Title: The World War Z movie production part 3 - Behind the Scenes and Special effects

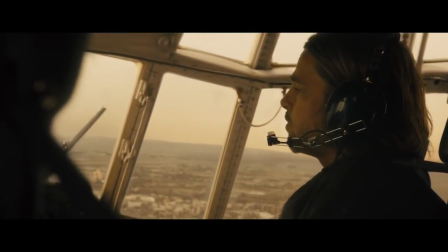[0:01] Jerusalem Tower reached 394. Pan, report immediately.
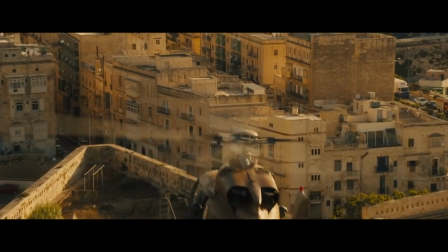[0:06]
It was very important as we're on this journey that we're going through these different cultures and these different worlds almost. Every place should feel different and every place should have a different palette.
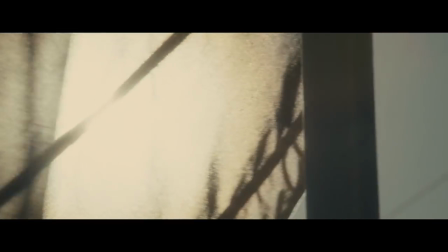[0:18]
It was important in Israel, for instance, to make it warm and feel like everything is safe.
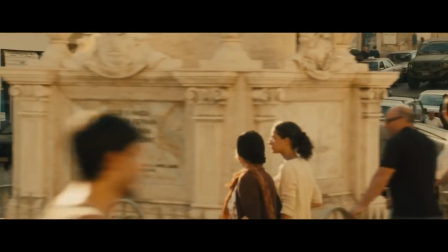[0:23]
Yes, you feel the heat, you feel the warmth, life is as usual, and you feel almost nothing has changed until obviously it does change.
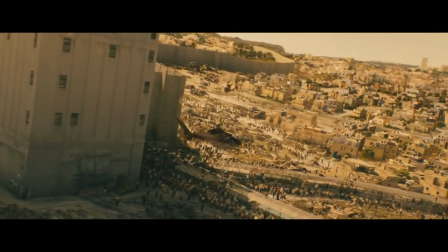[0:34]
The choice of Jerusalem itself, which is the birth of humanity, the birth of all civilization,
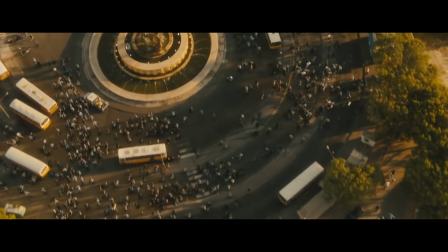[0:40]
and then to mirror that in the fall of Israel, which is sort of the end of civilization.
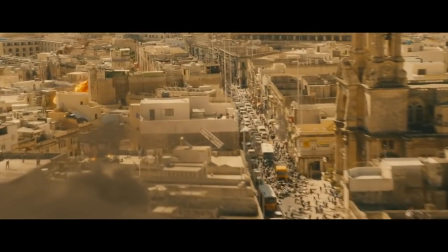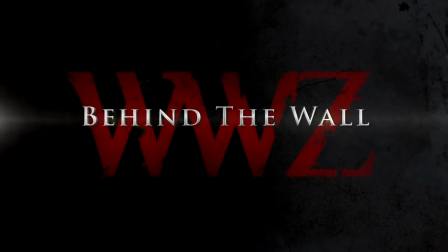We're shooting in Malta for Jerusalem. Malta has very similar architecture and really is very practical to shoot at.
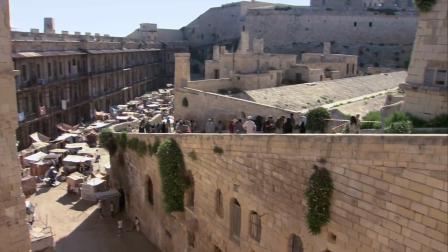[1:09]
And that's why we chose Malta as a location for Jerusalem. We started shooting this particular sequence first in the movie. We shot for 3 weeks in Malta. Every day was 1,400 extras, you know, helicopters, cameras, and it was like a constant battling with the elements because there were so many people and creating the frenziness.
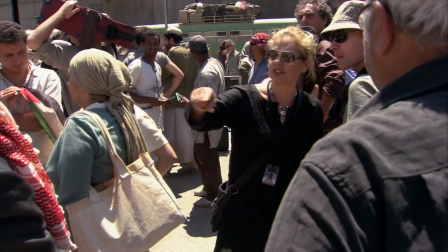[1:29]
And the Maltese extras were fantastic, and the costumes had to be made, and all of that was really great.
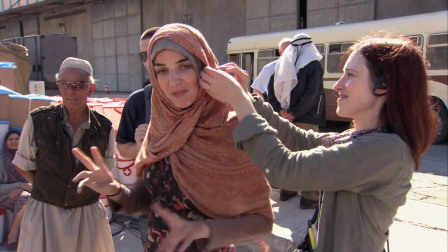[1:35]
Two people are working on a hijab. Amazing. This is a Hollywood production. We make many costumes, we source many costumes. The movie was prepped in London, so we have,
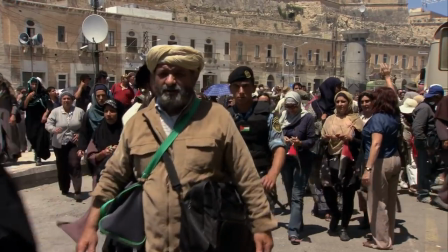[1:49]
London has a very big Islamic community, so that was really easy.
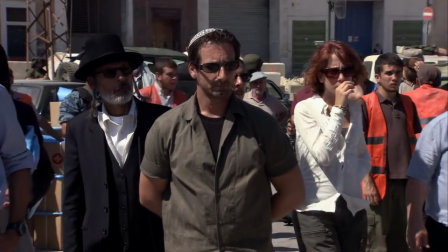[1:54]
What we have to source is a lot of the Israeli costumes, which we have to make and source out of Israel straight.
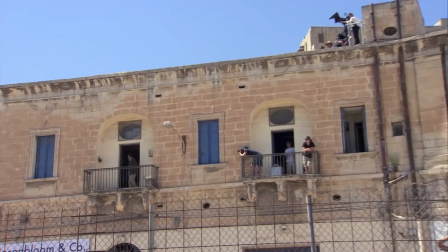[2:02]
The zombie plague keeps spreading, and we do what we can.
These are the Jerusalem Salvation Gates. 2 of 10 portals to the security perimeter into fortified Israel.
But Basland is the ingathering place, really. It's just behind the wall, which is supposed to protect the country from the zombies, who are amassing by the tens of thousands outside.
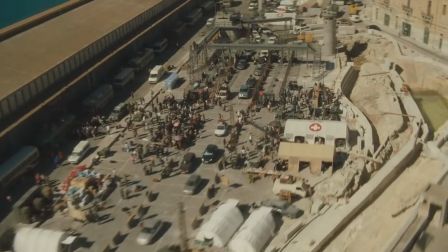[2:25]
And in this wall, there are salvation gates through which the refugees who are in zombie territory
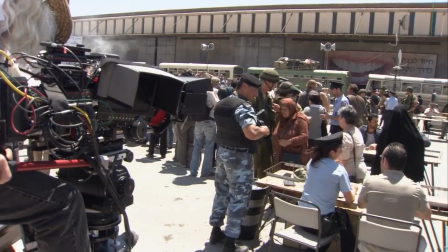[2:31]
and who have not yet been attacked and bitten by zombies and therefore turned into zombies, they are allowed in.
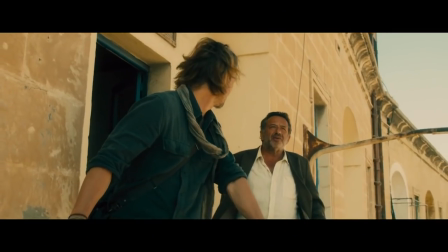[2:38] You're letting people in. Every human being we save is one less zombie to fight.
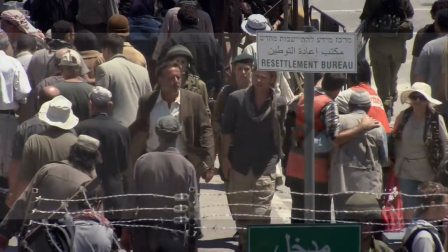[2:43]
The Israelis have decided that there's a common enemy, and they join together in this fight against the zombies.
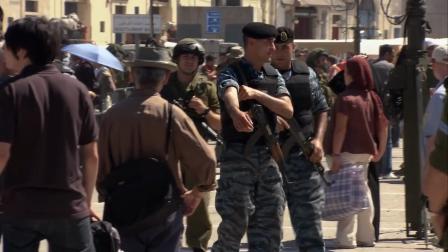[2:50]
And as you will see, there are Israeli soldiers fighting side by side with Palestinian soldiers.
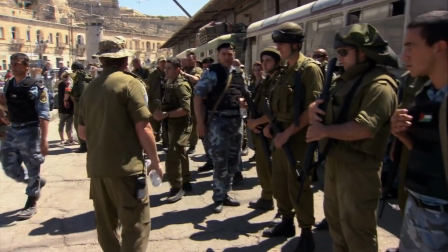[2:57]
And when you're on the set and you see it, and of course when you see it in the film, that's an amazing and very, sometimes a very moving thing to see.
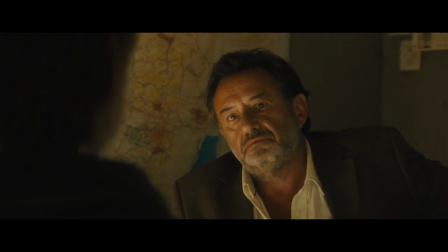[3:06] Jürgen Wormbraun, high-ranking official in the Mossad.
Ludi Boken is actually who plays Wormbraun, and he's not an actor.
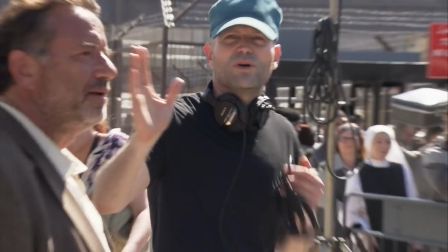[3:14]
He's an acquaintance of mine, a friend of mine. And we were in Israel, and we were looking for an actor, and we couldn't find someone.
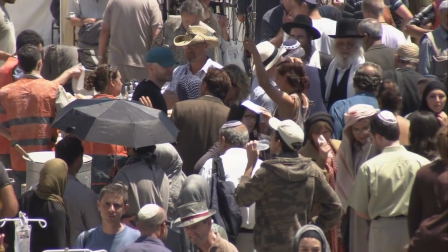[3:22]
And coincidentally, I met him in London to discuss something, and he's Israeli. And I was sitting there and looking at him, and I said, "Have you ever acted before?" He said, "No, I'm not an actor." I'm a film director and a film producer,
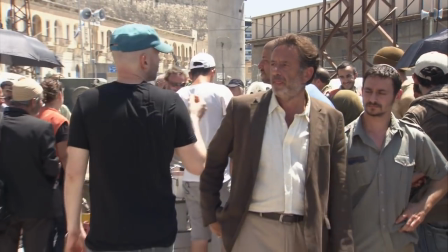[3:34]
and also because he knew that in the past I had been a war reporter, and I've been a lot in the Middle East, not only in Israel,
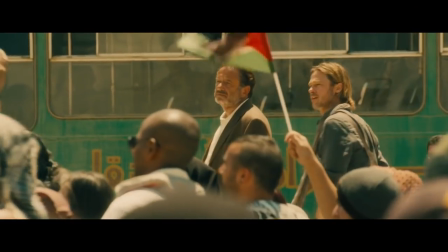[3:41]
where I've lived for a long time, but also in other places. And I've been around people who are like the character that I'm supposed to portray.
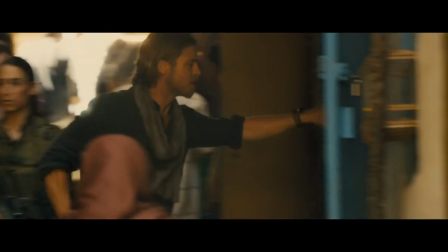[3:48]
And so he went in and he read for the role, and I looked at the tape, and the casting director actually told me, said, "You know, your friend is really good." So I looked at the role and I sent it to Brad and I sent it to the studio, and together I said, "We love this guy, he's so good," and he got the role.
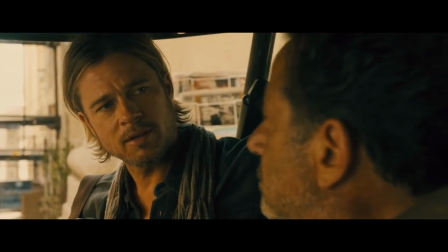[4:02] And you were that tenth man. Precisely.